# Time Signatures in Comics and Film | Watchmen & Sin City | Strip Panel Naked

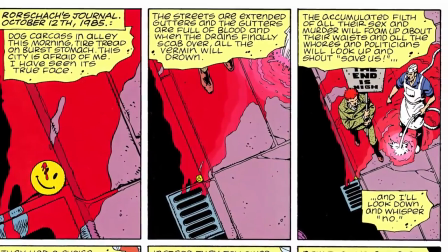0:00 Speed and time signatures are those untranslatable qualities every medium is imbued with. Prose, comics, film, it's different for all of them.
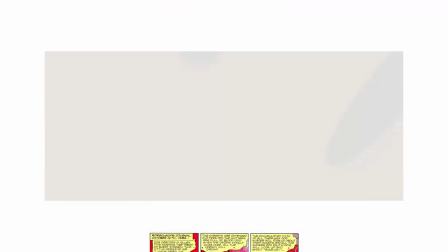0:07 To control pacing in comics, for example, requires much more intentional effort than in film, where an audience is entirely at the mercy of the speed at which you show them the images.
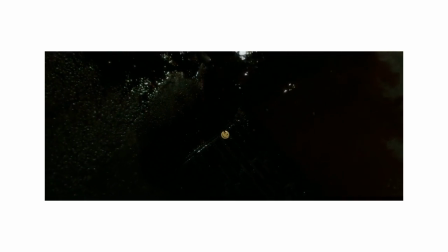0:16 With comics, the reader actually has the ultimate control over the pace, and there are a ton of variables that can throw that off,
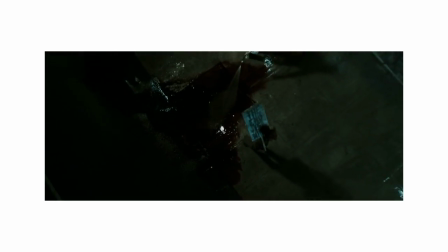0:21 so the best you can do is to try and attempt it without any full idea how each individual will respond.
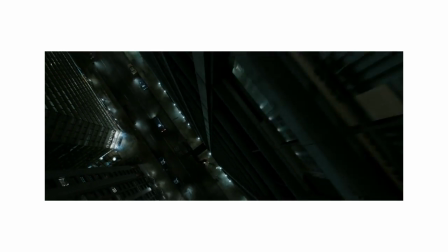0:26 And as you can see, I thought Watchmen is an interesting bit of work to use as an example of showing the difference between time signatures and pacing, and even a little on structure in comics vs film,
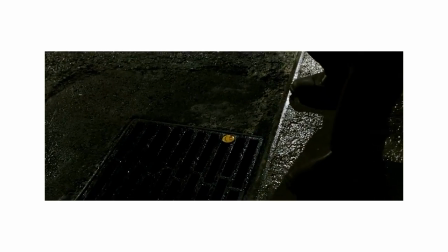0:35 because you've got a film adaptation of Watchmen that is surprisingly similar visually, and it means I can talk about the biggest difference between the two mediums, its use of temporal control.
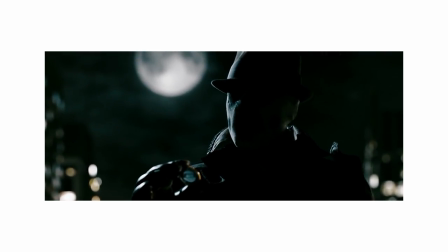0:43 And if we take a look at the intro for both of these works, you'll see an apparent difference immediately,
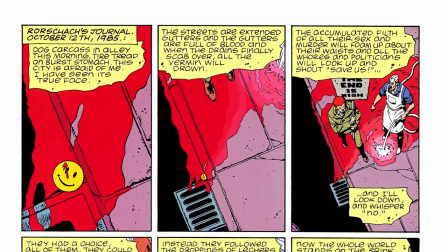0:47 in one that starts with Rorschach's narration over the street scene, whereas the film opts to go with no narration,
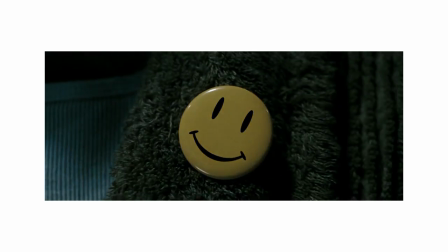0:52 and seeing the comedian at home himself.
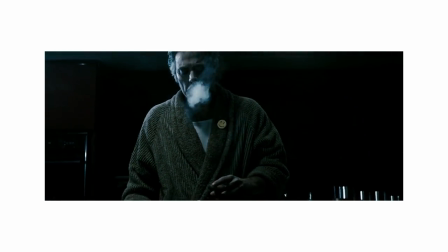0:55 We have to skip a little into the film to find the narration for the opening page of Watchmen, which is actually transplanted to the scene where Rorschach enters the comedian's apartment.
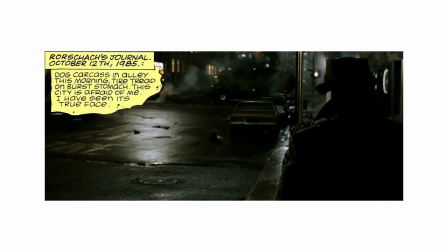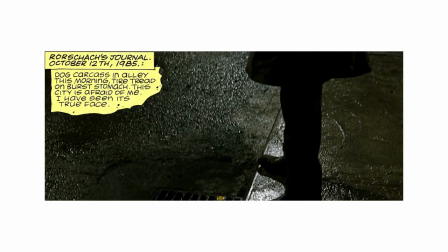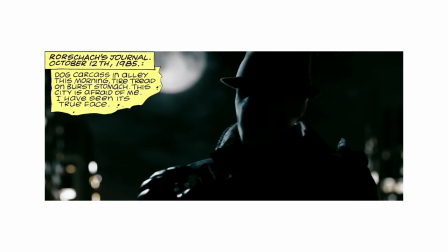1:13 And to read Rorschach's narration does take a while. Here in the film it takes Jackie O'Haley a full minute to say the dialogue from only four of those six panels.
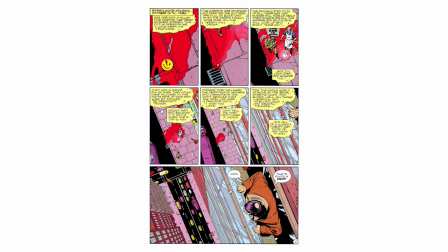1:21 So if you break that down equally, you're looking at roughly a minute and a half to read the six panels of dialogue. The camera move in the film from the badge up to the final shot takes about 20 seconds, so you'd still be looking at holding the camera move for an extra 70 seconds.
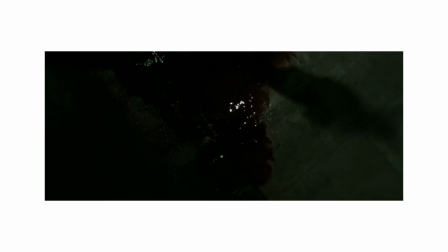1:33 And that's a hell of a time to show one single shot in film that isn't really revealing new information, which is why in the film they speed that portion of time up.
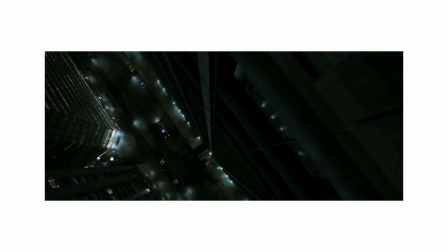1:42 If I slow it down for you to get a sense of how it'd actually have to move to fill that time, you can see it's pretty slow.
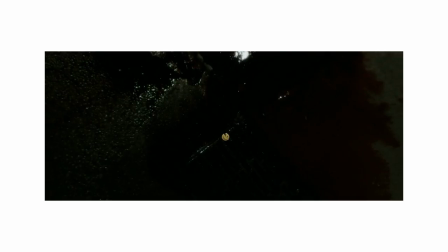1:48 So the nature of time itself means this scene has to be played out differently, and it causes the entire opening structure of the film to change too, because of that. Film's weakness is that its ability to convey movement means we, typically as a mainstream audience, want to see movement. Drawing this single take out over 90 seconds would be kinda painful.
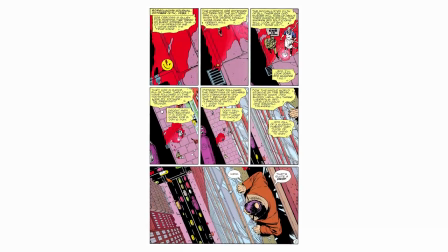2:07 In comics we're presenting a series of still images from the scene, and we're asked by the comic to interact, because we have to read the book,
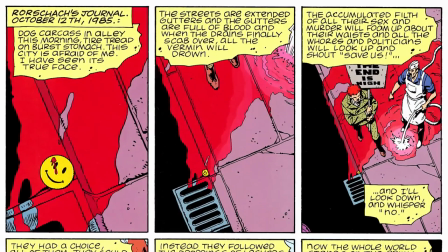2:13 so by its very existence it it forces it to be an active experience as opposed to the passive experience you get watching most films. It does mean that we're able to extend this one sequence, because each image isn't moving and vanishing at the same time as processing any voiceover information we're also getting.
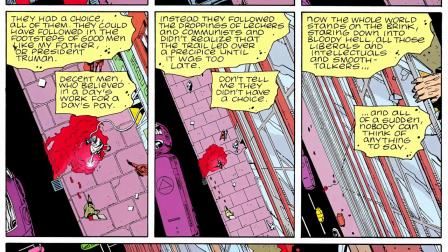2:27 We can read these individual images, and all the content that's packed into them, the strange shape of the vehicles, the signage, the blood, the sign, the man carrying the sign, the expression of the man cleaning the blood off the sidewalk, all of that can be read without the image rushing past you. and so what you're experiencing as a reader here is a giant combination of messages and theme.
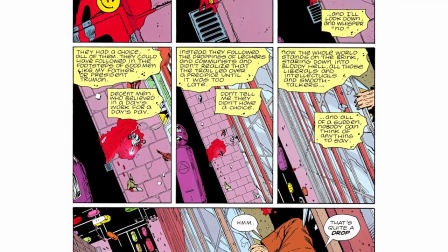2:45 We're learning the distance from the badge all the way up to the broken window, we're seeing how the world is different and how it's subtly different.
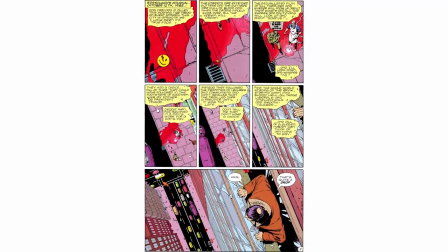2:51 We're seeing the man walking with the sign through the blood as time passes and we're seeing the man shouting at him who's trying to clean up the sidewalk.
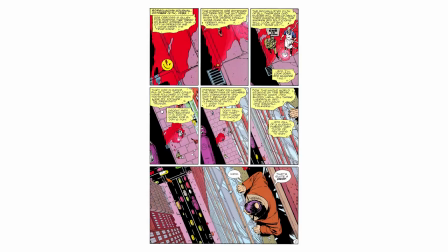2:58 It means we're experiencing all of this and able to ask the question about each of these in particular. Why did that man walk through the blood? Why is the guy who works at the shop the one who's cleaning the blood up from the sidewalk? Why do those cars look different? and importantly, you know, wow, that window is a long way up. And I'm not even including the narration here for a direct example.
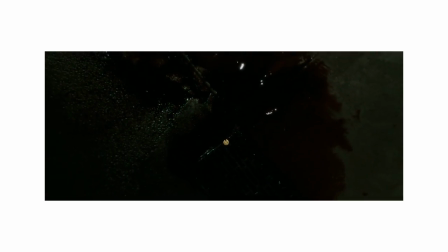3:15 And so when we see the same sequence in film, what do we learn here? What questions are we able to ask and what's our takeaway?
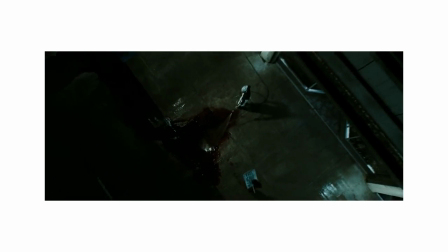3:21 Whereas with the comic it was a real multitude of things, if you wanted it to be,
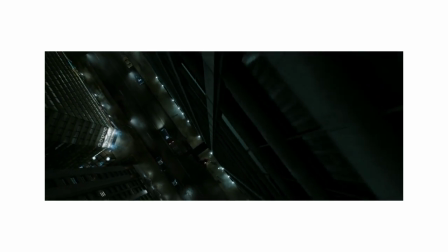3:25 at this speed and pace we're getting little more than the contextual understanding that this is a city and that this is quite high up.
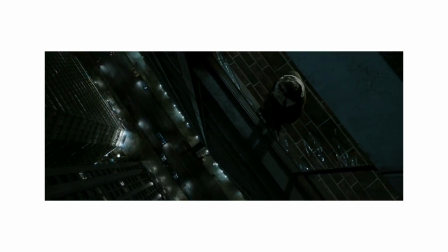3:31 And it means each moment is actually fleeting, each visual ends up meaning less and having less agency and power because we're quickly moving on to the next thing.
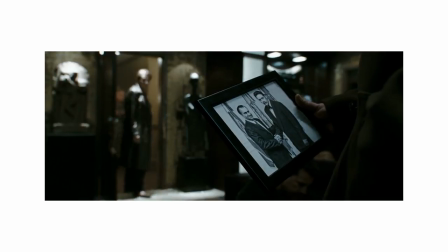3:38 In comics, you're working with the power of a budget-free, entirely visual approach to the way of telling your story,
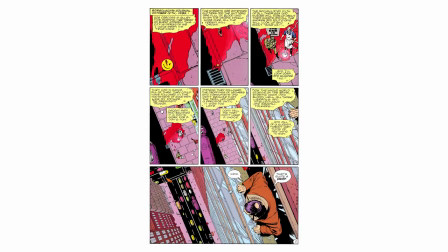3:43 and it means each image can be packed with incredibly dense visuals that are easy enough to refer back to, and you can exploit this active audience.
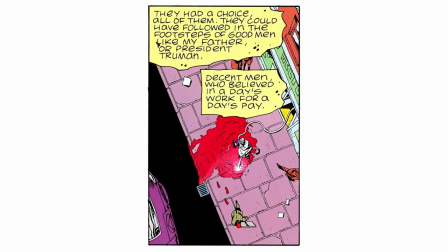3:50 And I think that raises an interesting point about time and rhythm, because in this panel, the narration is not running at the same speed as the visuals, as it would have to in film, in which everything is synchronous. So the time signatures of these events, the visuals and the narration, they're not perfectly matched up.
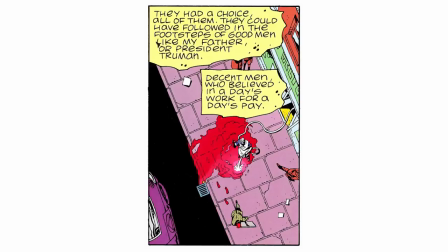4:04 You know, the time existing in this panel is not the same time it would take for you to read all of that narration, and this allows a certain flexibility and freedom that cinema does not have in the same way.
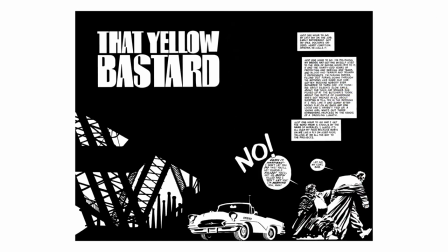4:14 Let's take a look at the first page of Sin City That Yellow Bastard, which opens up with a bunch of narration,
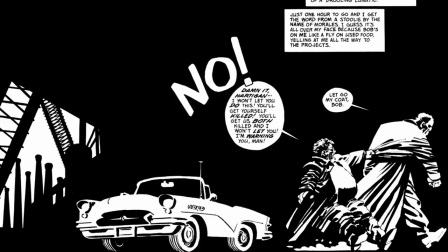4:19 and then a single striking image that tells you so much through the relationship of these two characters, and about the two characters themselves.
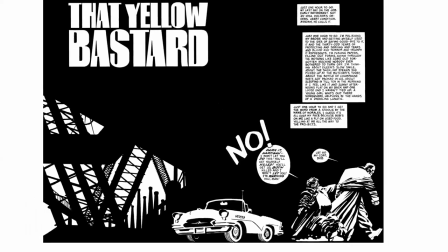4:26 The shot lingers as long as it needs to linger, but it's designed to tell a story through one visual.
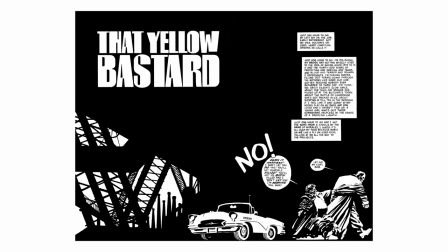4:31 And that one visual exists in a split moment, right? It's like a freeze frame of time, and the narration is also not really an indicator of time passing.
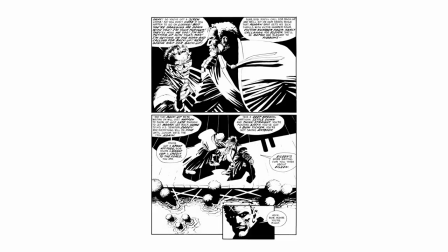4:39 We only understand that time to have passed when we turn the page and see the next visual. The editing here is in the removal of all other instances of time.
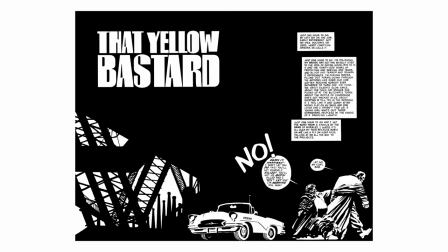4:47 The narration exists on its own time signature, and the image we see across the spread exists in another. Both relate to each other and inform each other, but they exist in separate moments. In film, it's basically impossible to achieve that same effect, and so this is how the film deals with it.
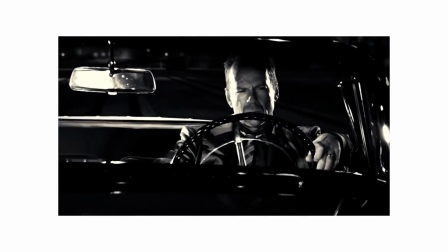5:01 Just one hour to go. My last day on the job. Early retirement.
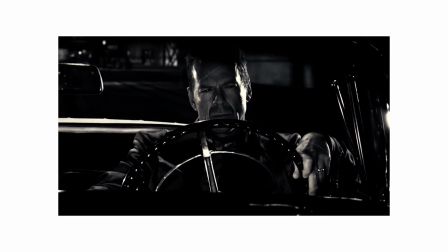5:06 Not my idea. Doctor's orders.
And that shot is one whole minute long.
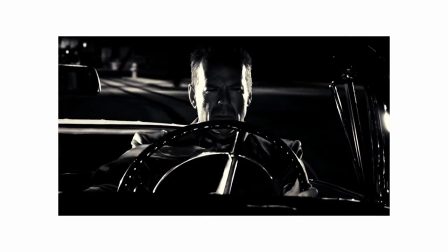5:11 It's broken only once for a close-up on a badge that really adds no additional detail, since that's already mentioned in the opening narration here anyway.
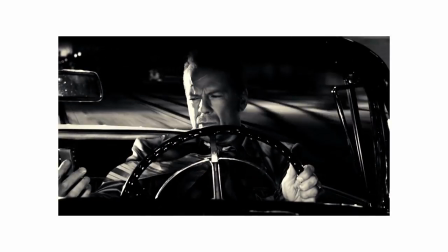5:17 But ultimately, it's a minute-long shot on Bruce Willis' face, as he does very, very little.
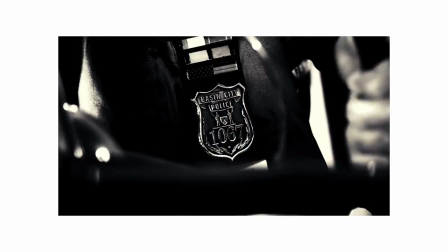5:22 We're given absolutely no additional visual information through that 60 seconds that isn't discernible from that very first shot,
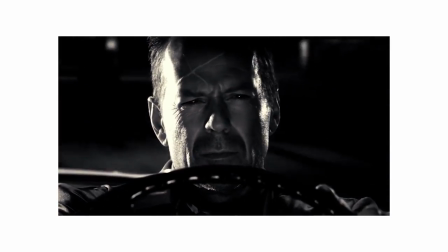5:27 in that he's got a scar, you know, he's old and he's driving. and yet the film maintains that shot so he can hear the narration.
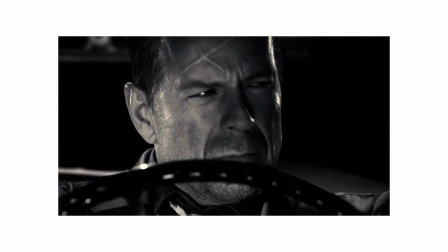5:37 And it doesn't work particularly successfully because in film we're absorbing sound and visuals at the same time.
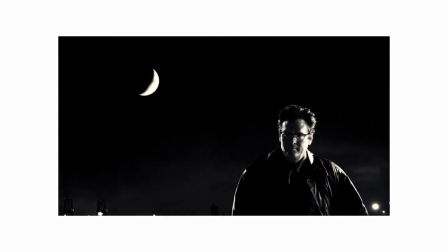5:44 We don't need to ignore one to take in the other, whereas in comics, if we're reading the caption box, we're not reading the image.
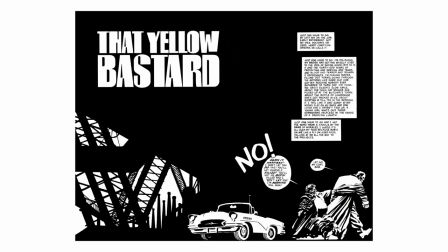5:50 And if we're reading the image, then we're not reading the caption box at the same time.
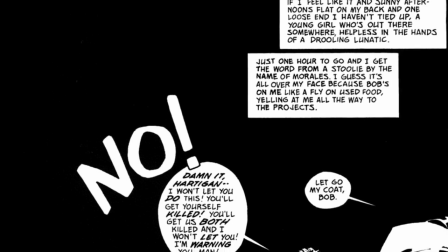5:53 You know, we're progressing forward and we're isolating each of those elements and looking at the visuals, but we can't do both concurrently. which links back to that idea of separate time signatures.
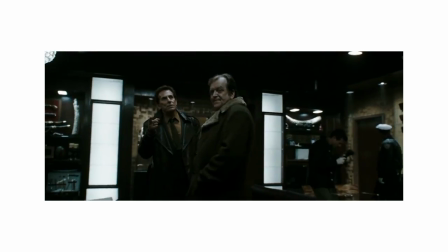6:02 In film, time and movement end up being really your biggest strengths,
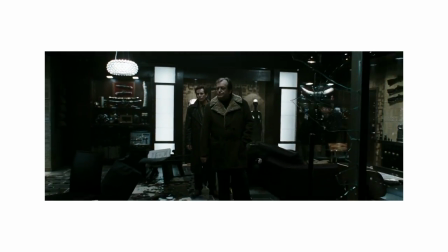6:05 but also your biggest weaknesses when knowing what you can and can't fit into your frame and how that will actually impact the story.
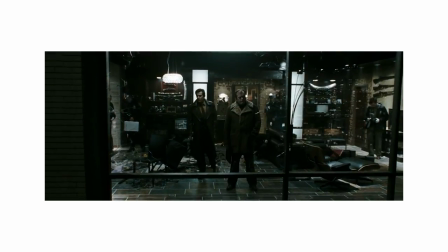6:11 In some cases, it means allowing the world to breathe in other ways and changing how direct you target your message for the mainstream audience.
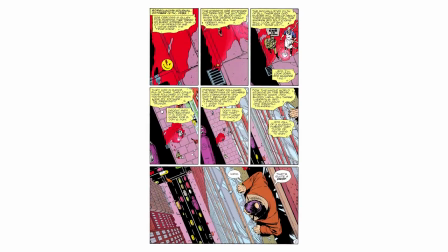6:18 And the beauty of comics? Well, it's a relationship with your reader that is much more back and forth and interactive.
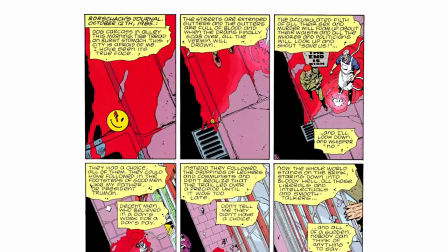6:23 And Watchmen understands that incredibly well in its slow burn opening page, and so does Sin City. And it's able to get a reader thinking, it's able to get a reader being active,
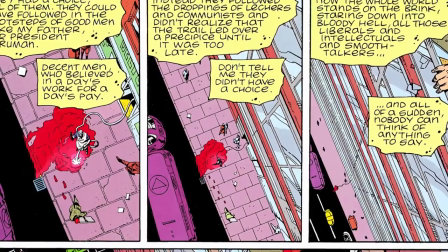6:31 and it's able to balance multiple narratives all in one very simple opening sequence in both of those examples.
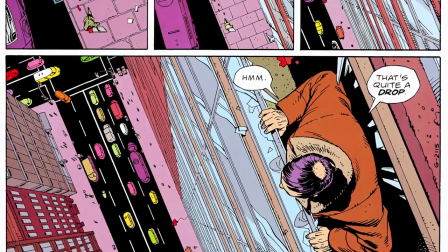6:37 And that is where the true power comes from storytelling in comics when compared to other mediums.
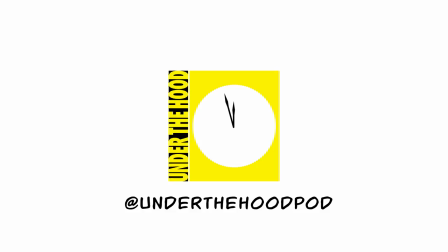continues to exist weekly thanks to the amazing support of people at patreon.com slash strippanelnaked, where for your support you can get access to exclusive new content every single week. For more comics talk and analysis you can find me on twitter at hasanoui, and finally hit subscribe and that little notification bell to keep up to date with all the latest episodes and we'll see you next time.